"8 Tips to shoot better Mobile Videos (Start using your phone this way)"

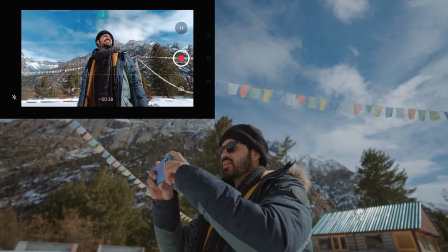[4:06]
you will take lower angle shots then it'll look much better than a straight shot but also it depends on what kind of shots you're taking for example if you want to show the emotions then you want to frame a shot like you should be very close to the subject or so that you
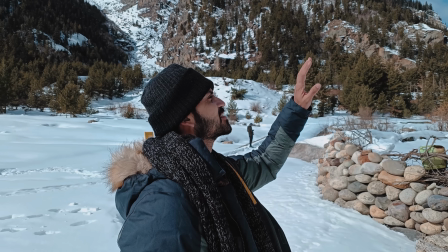[4:22]
can see his or her face and all the emotions you can see on the face if you'll take a wide angle shot like very wide shot in which
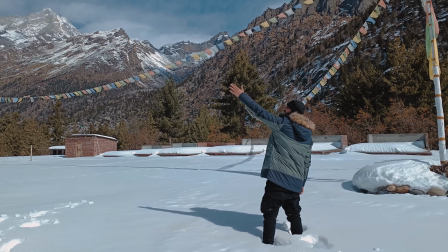[4:30]
the full subject is seen then you will not feel like what the subject is feeling now if you will keep on practicing all those things what I've told you then you will get better with the time and then you will be able to take better shot we're shooting this video in such harsh conditions here is not going to walk here a like to make this video now we'll talk about the next tip so the next thing is to use the shallow depth of field now basically what does it mean your subject
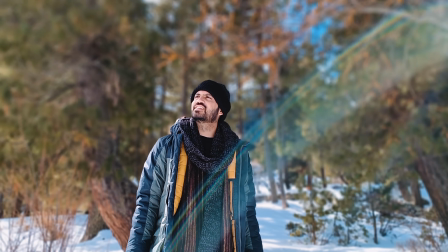[5:06]
will be in focus and rest everything will be blurry or out of focus or it'll have a nice shallow depth of field nowadays a lot of phone comes with a bouquet flare mode like this ropa reno 7 pro has a bouquet flare portrait mode which is going
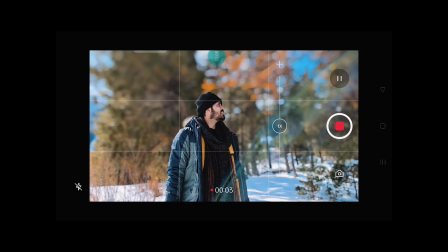[5:21]
to create a flare in the video like when you turn this on it magically creates a bouquet flare in the background while your subject will be in
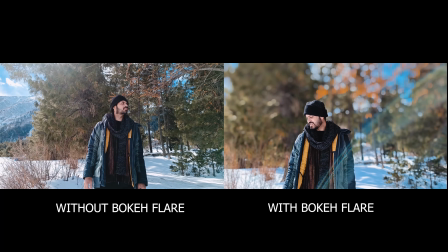[5:29]
focus and it gives a nice variation to the video when you combine with the different shots and you know when you combine this shot
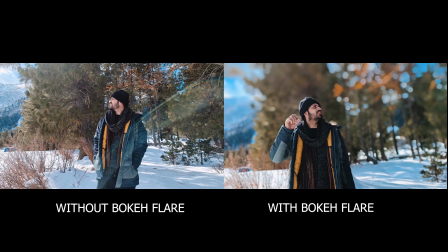[5:37]
it looks like if you have taken the shot with the DSLR and the result comes out really nice but there is one technique that you need to follow in taking the shots you need to keep the subject half frame because when you take a full frame it will not look pro it will look amateur because the phone creates using the software and if you'll keep the subject half then your subject and the background will look very good it'll look like you
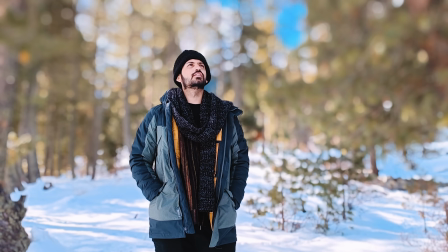[6:02]
have taken with a DSLR so use this tip and take the shots now the next thing is the camera movement they're different kind of shots for example you can take follow forward follow back where you can take a circle shot you can take a paddle shot you can take a jib shot and you can also do transition shots I've talked about all the shots in the previous video which i have mentioned the link in the description also you can go and see all those different kind of shots but i want to add a few more tips so like there's one big difference between the amateur and the pro like when you talk about the amateur they take shots just like this
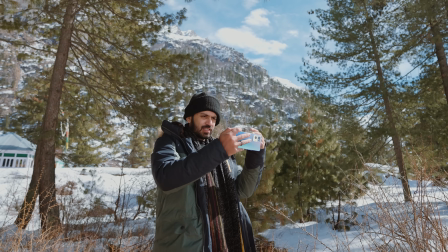[6:38]
they won't move much they will do just stand at one location do the panning thing and maybe
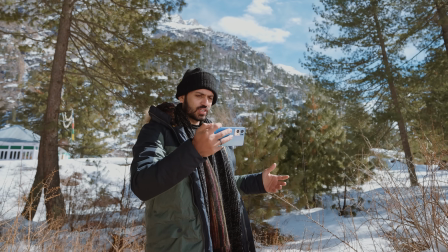[6:47]
they will do something like this and get done with the shots and maybe they won't like follow the proper technique
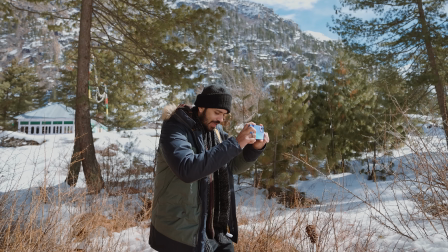[6:55]
when you're taking shots handheld you should walk with your legs down and something like this I'm just giving an example so that you will get stable shots but I'm sure that a major won't do these things they will just take shots like this with one hand just like this and the footage will look shaky so that's what you should keep in mind always add movements to your shots for example like one of the shots I really like is the chip shot like you will reveal the subject and you're just doing like this it's one of the different movement and maybe you're taking a circle shot like when I remember I asked my friend hey take my circle shot so what he was doing is he was taking shots like this this is not circle circle means you should move when you're taking shots like this like this maybe you can take half semi-circle shot but you should move your phone when you're taking shots maybe you're taking a follow-forward like this you're moving right so it gives the movement to the shots also one more thing is to create more movement in the
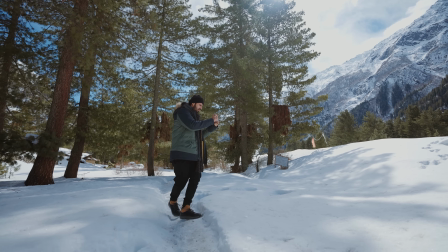[8:03]
shot when a subject is walking rather than just walking at the eye level you can
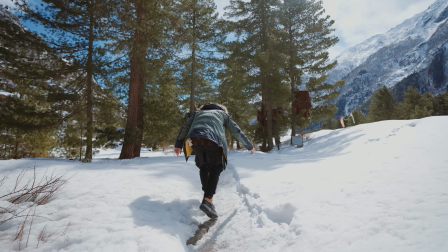[8:08]
just start walking you know close to the ground keeping the phone at the ground level and then start walking it'll create more movement now
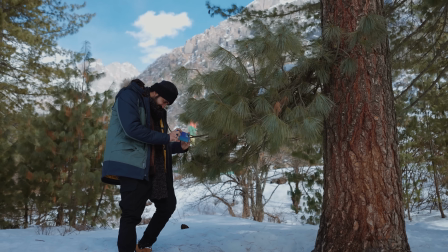[8:19]
one more tip is sometime when you're in the open field you can use something in the foreground to show the movement for example see this
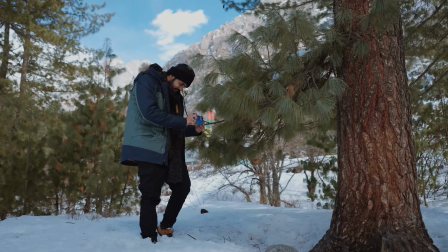[8:27]
like we just used a tree to create a movement and we're just moving very slowly we can take a stable shots using this so these are all the things that covers camera movement now let's move on to the next thing now the next thing is to take the stable shots nobody likes shaky shots so you want to take a stable shots right nowadays a lot of phone comes with already inbuilt stability like oppo reno 7 pro has ultra steady feature
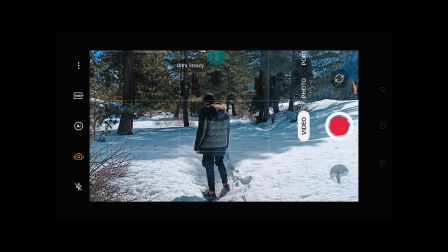[8:53]
when you turn that on you get really stable shots like a gimbal you don't feel like you won't feel like it's taken just using the phone and
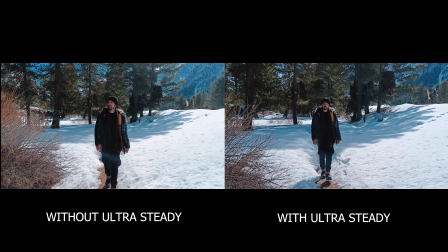[9:01]
see these samples like we're taking with and without and you see a major difference for extra stability you can use a gimbal with the phone this
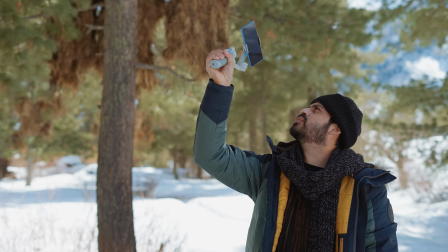[9:09]
will give you a creative freedom to take different kind of shots because with the gimbal you will always get stable shots but obviously when
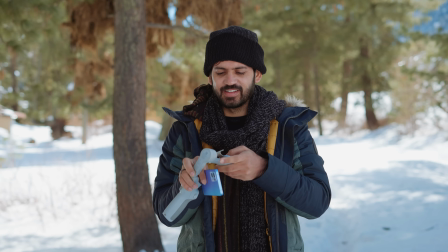[9:17]
you're shooting run and gun you don't want to you know take out your gimbal can put the camera and then just turn it on use it it takes a little bit time because with the smartphone you want to use it as quick as possible a lot of people won't use the gimbal on everyday basis right you just have your phone and you want to shoot it so use the ultra steady feature of your phone and get done with the nice shots it's getting very hot right now so i've removed my jacket tell me how am i looking now the next tip we're going to talk about is
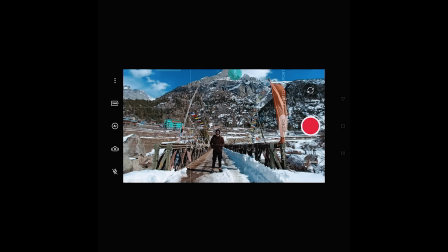[9:47]
to use the focal length of your phone for example open nf7 comes with three lenses one is wide normal and the last one is zoom lenses like
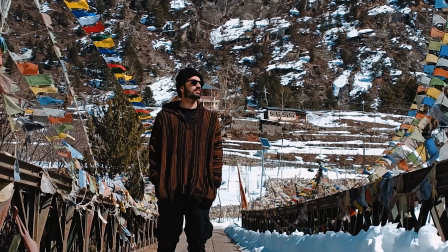[9:56]
if you want to take a close-up shot then you will use the 2x lens and then if you want to take a normal shot you can use normal lens and then for all of the landscape shots like you need a wide open landscape you can use a wide-angle lens because you need variations in your shot when you take creating a b-roll if you don't have variations your b-roll won't look exciting so try to use different focal length and see how it comes out now we have made it to different location it's Dhankar Monastery in Spiti and let's talk about the next tip the next tip is be creative with your phone for example you can try out different techniques like one of the thing I know that you can use extension pole
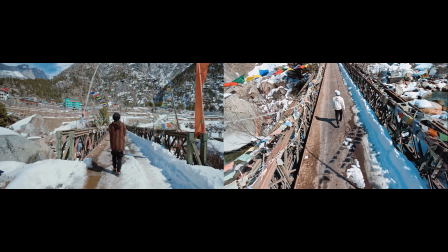[10:34]
to create a drone like effect very less people have seen these kind of different shots and this will make the video more interesting
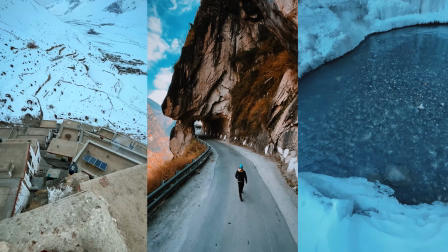[10:42]
also